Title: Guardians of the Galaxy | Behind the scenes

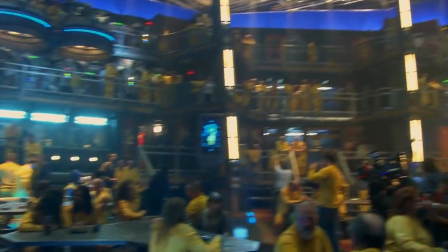475s
So today we are in the kiln. This is the outer space prison system filled with corrupt guards and the Guardians of the Galaxy,
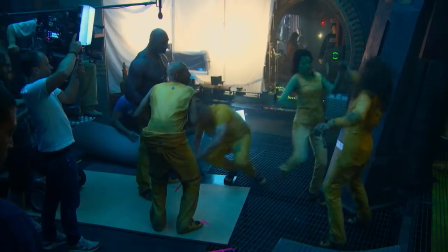484s
before they're the Guardians of the Galaxy, are sent here to do time. And we're shooting one big, massive shot that goes all the way up and follows our characters and goes around the whole prison.
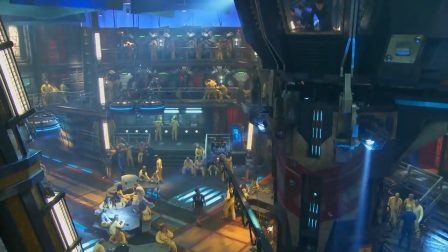494s
And it's the biggest shot of my life, quite frankly. And it should be a lot of fun. This set is intense.
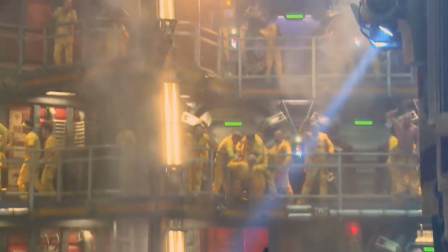499s
You can really house like 160 prisoners here. and I've never seen anything like this.
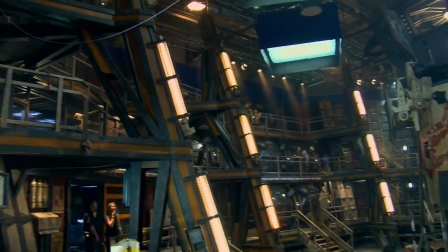507s
This is one of our larger sets in the film. The set comprises of three different levels.
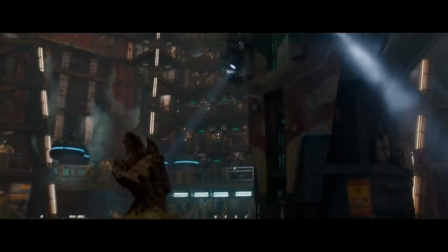512s
There's a lot of blue screen up here, so actually in the wide shots we'll extend the set up maybe another couple of hundred feet.
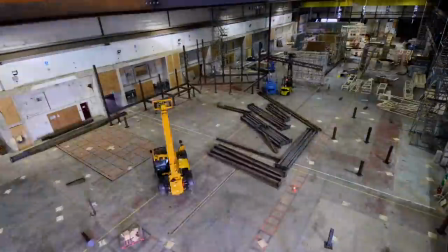518s
Slightly unusual because of its structure. We had to basically build the whole thing out of steel, but that sort of, I hope, gives it a reality as well.
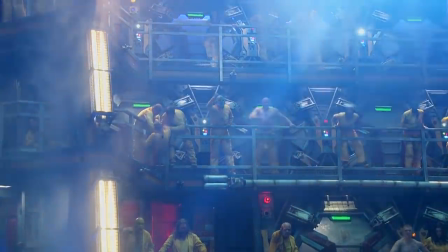530s
For the kiln, we've looked at a lot of these different prisons all around the world,
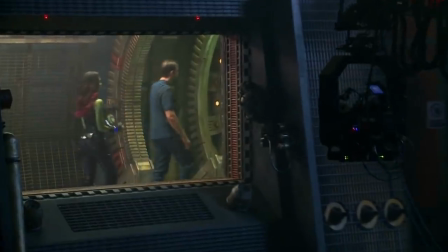534s
how they act and what they're like and how they're different from prisons in Britain or the U.S.
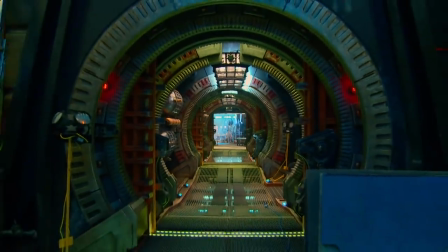539s
To be able to sort of intermingle, like, those different looks and create our own look, I think, was very important from the beginning.
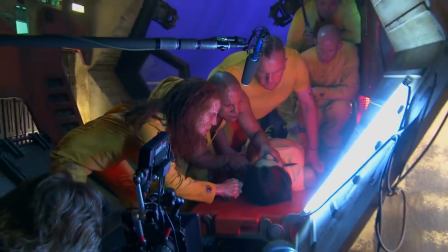545s
The Kiln was very much a grungy, dirty, toxic land.
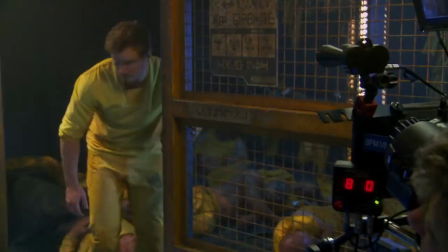551s
So anything we produced for that had the, you know, grimy feel to it. It's dark and dank and you can almost smell how nasty it is when you're there.
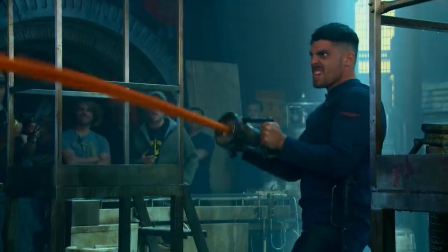559s
It's a rough place to be. This is like the de-lousing process, I think. This is what you have to do when you go to prison. It's not good. Don't break the law. We work really closely with James on this, as we do, you know, with all of the sets, and also with Previs.
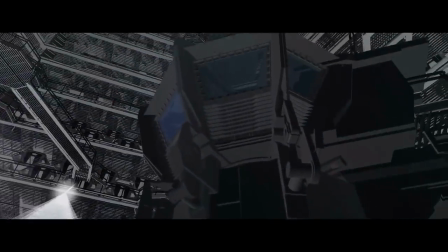577s
Previs then takes our model and starts to actually build the action sequence within that,
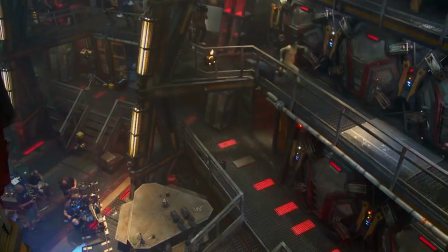582s
and James would come in and say, OK, well, I definitely need this gantry at this height for this particular sequence.
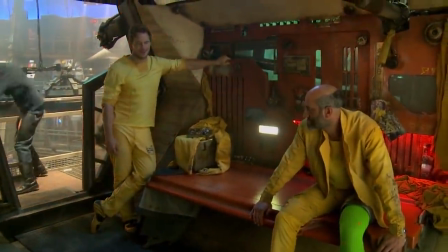588s
I need that cell there. Obviously, the tower itself is a very specific thing.
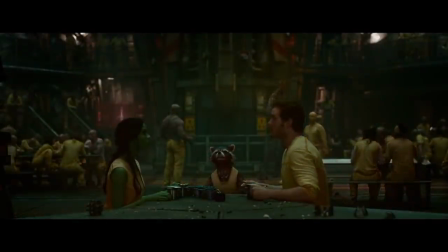592s
So, you know, even the little junction box that Groot gets to, that has to be the particular height, because we're always working with a virtual character.
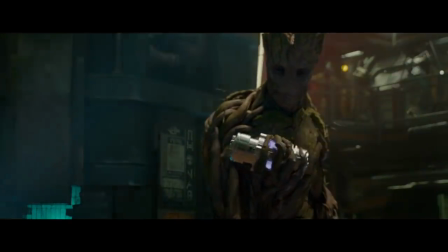600s
So we need to know exactly where that little box needs to be, because he grows to a certain height.
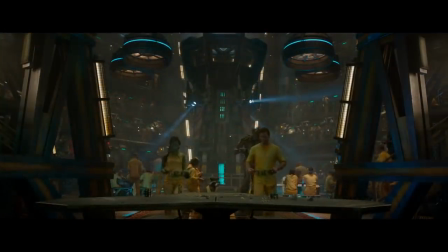606s
So we're always working within a quasi-sort of virtual real space. Here's the thing. It's a lot easier to do spaceships flying and crashing into each other than it is to have a bunch of aliens that aren't there walking and talking and having a conversation, especially if they're not walking in a complete straight line. It's the most complicated series shot. It's a little weird sometimes, you know, just kind of looking into nothing. It's just like one point, and you're looking at it, and you're supposed to act in and talking to.
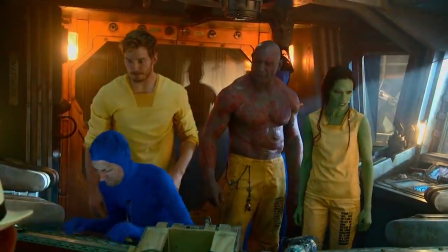633s
I have to say that Sean Gunn, who's playing Rocket here in the movie as we're filming, has made it super easy.
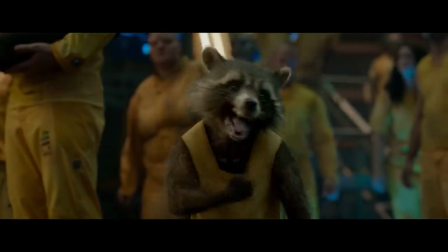639s This one here is our booty!
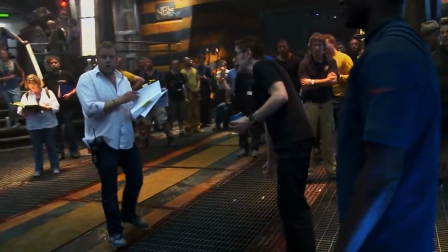644s
He grabs the gun, right? Yep. Looks up there, chooses opportunity.
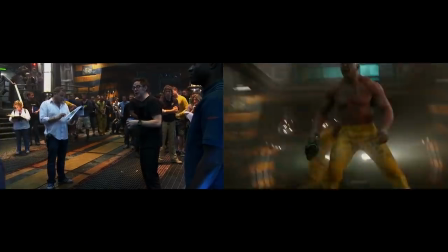650s
These guys know what they're doing. Creepy little beasts.
Creepy little beasts!
He throws him the gun.
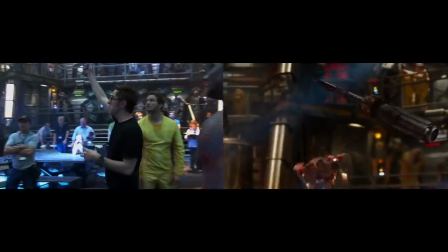655s
The gun swirls through the air in slow motion. Rocket grabs it.
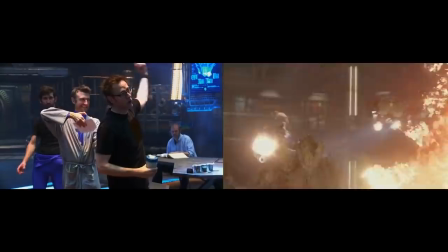660s
Boom!
Oh. Oh, yeah.
And then he begins to circle around and shoot all of the robots with his machine gun.
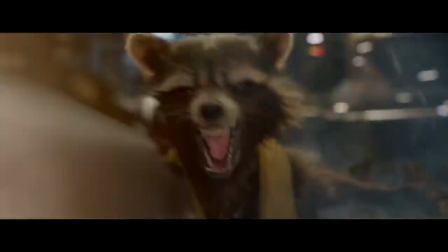669s
Because that raccoon is good with firepower.
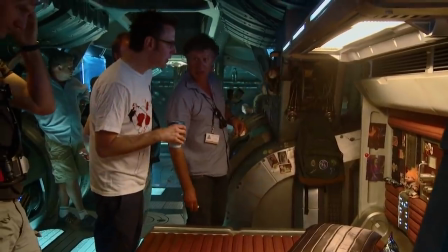672s
I think that Charlie Wood and I for the first time we sat down and we talked we understood you know exactly where each other were coming
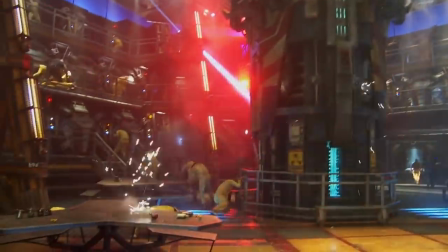679s
from and what this movie was was capable of being and I think we've been able to achieve that we just wanted to sort of create something which
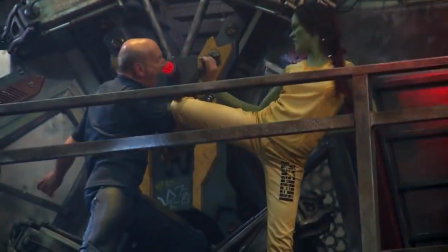685s
wasn't just necessarily a default position of just being dark and dismal we wanted to sort of give this space and character because it's full of so many characters
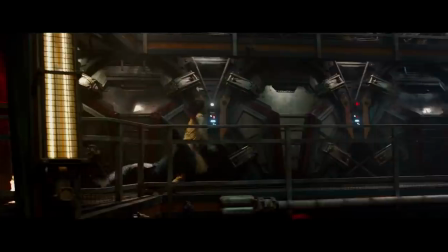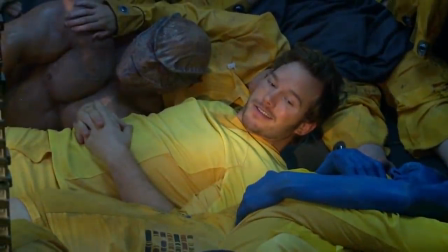704s
It's kind of relaxing actually it's not bad